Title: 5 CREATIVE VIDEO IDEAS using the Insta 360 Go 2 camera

As you can see, this technique is great for creating continuity in your shot.
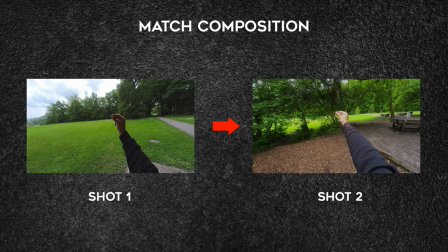279s
To create a match cut from one shot to another, just simply have the composition of the two shots match.
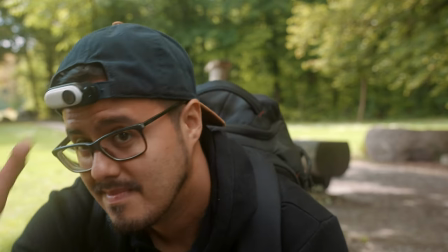284s
Again, Then set up the Insta360 GO 2 for a POV perspective.
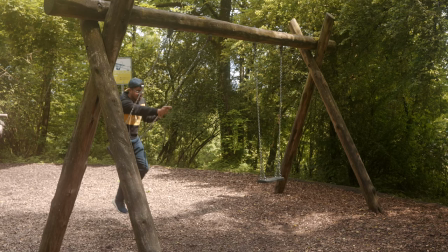289s
Then record each shot in a different location, but with the same action. It could be snapping your fingers, jumping, or falling forward. Important is that both shots have the same action. This way the transition will look more seamless. In post, I simply edit the shots together and you have a nice match cut. Number 5 is creating a fake FPV drone shot.
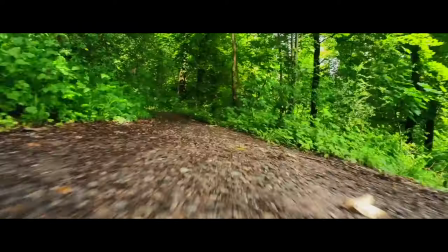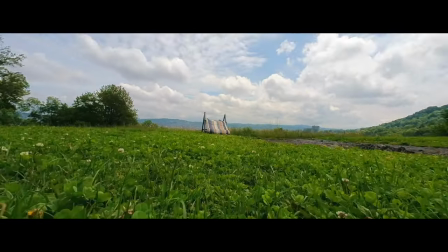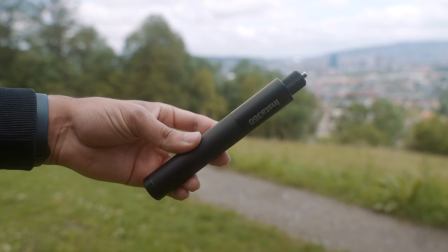322s
To create this effect, you will need to mount the Insta360 GO 2 onto a selfie stick. This allows the camera to move slightly above ground. The camera settings I used are the ones mentioned at the beginning of the video.
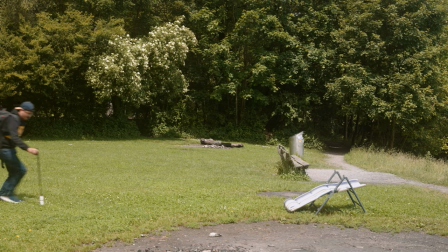335s
When doing the fake FPV drone shot, it's best to move fast to make it look more natural.
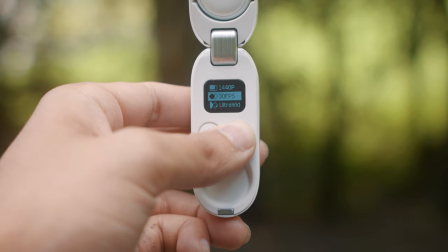340s
In this case, running or walking fast would work well. By using 30 frames per second and having the camera close to the ground while
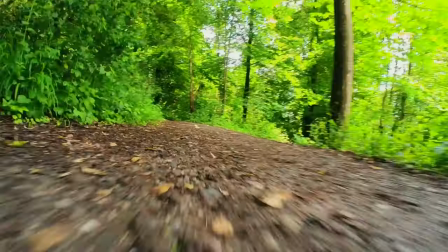348s
moving fast forward will naturally create a motion blur in your video. Once you're finished, you will have to edit the video using the Insta360 app since the normal video does not yet look like a fake FPV drone shot.
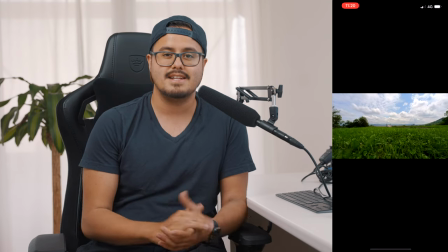362s
Open up the app and select the clip you want to edit. First, change the field of view to linear.
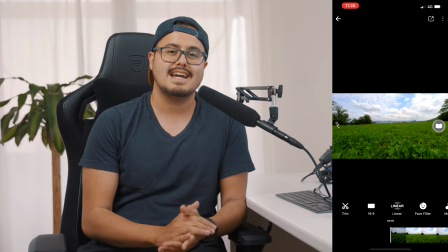367s
This will help create a fast moving speed in your video. Next is to change the rotation by setting keyframes.
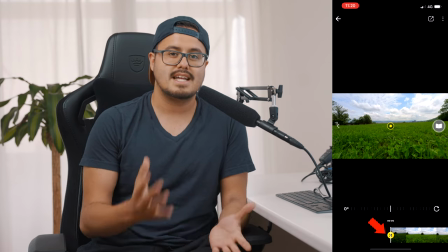374s
This will add more movement to the shot. Set a keyframe and change the rotation slightly.
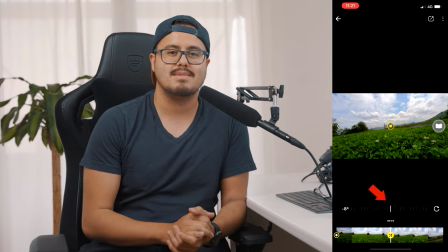379s
Move a couple of seconds forward in the timeline to change the rotation angle value.
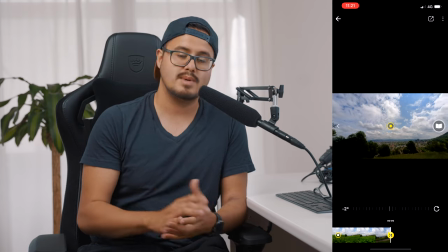384s
Now you can set keyframes throughout the timeline to add movements to your shot. I recommend not overdoing it too much.
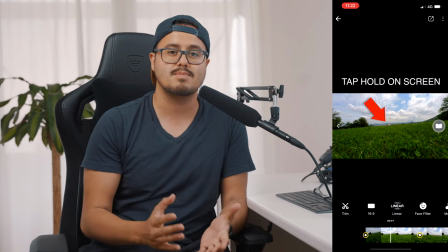390s
Next is to change the perspective. By long pressing on the screen, you can change the framing.
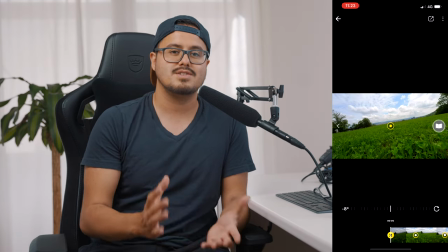396s
I recommend changing both the rotation and perspective. Once you're done, export the video and you have a fake FPV drone shot. I hope these techniques were helpful and gave you a good idea of how you can use the insta360 go to to make your videos more Engaging now before I end this video. I would like to announce the winner of the 50k giveaway who is Ali Akaneem Congratulations, you won the 50k giveaway And this is what she wrote winning this giveaway would assure me the video stability and sound quality that I'm missing in my current videos. I have so many cinematic shot ideas for future videos, and the gimbal and the slypod will be a huge game changer in my efforts for consistent, crisp quality content and production. Best of luck to all participants. No matter who wins, it will be a win for all of us supporting Bennett. Thank you. Alia, you deserve the giveaway. Congratulations.
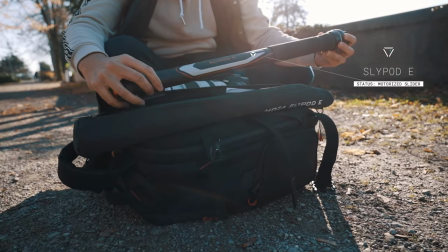458s
You won the Smooth Q3 gimbal, the Slypod E by Moza, the Rode Vlogger Kit, and the Anamorphic Lens by Sandmark. Hopefully you will make good use of the gear. Again, I want to thank all of the sponsors for making this giveaway possible. And I want to thank especially you guys for participating in the giveaway and for supporting this channel. Now your comments were all amazing, but unfortunately it's just not possible to let everybody win something. But hopefully you can be the lucky one in the next giveaway once i reach 100 000 subscribers that giveaway will be awesome now if you're new to this channel make sure to subscribe so that i can keep creating awesome videos for you guys follow me on instagram at bennett grazer thank you so much for watching take care and i will see you in the next video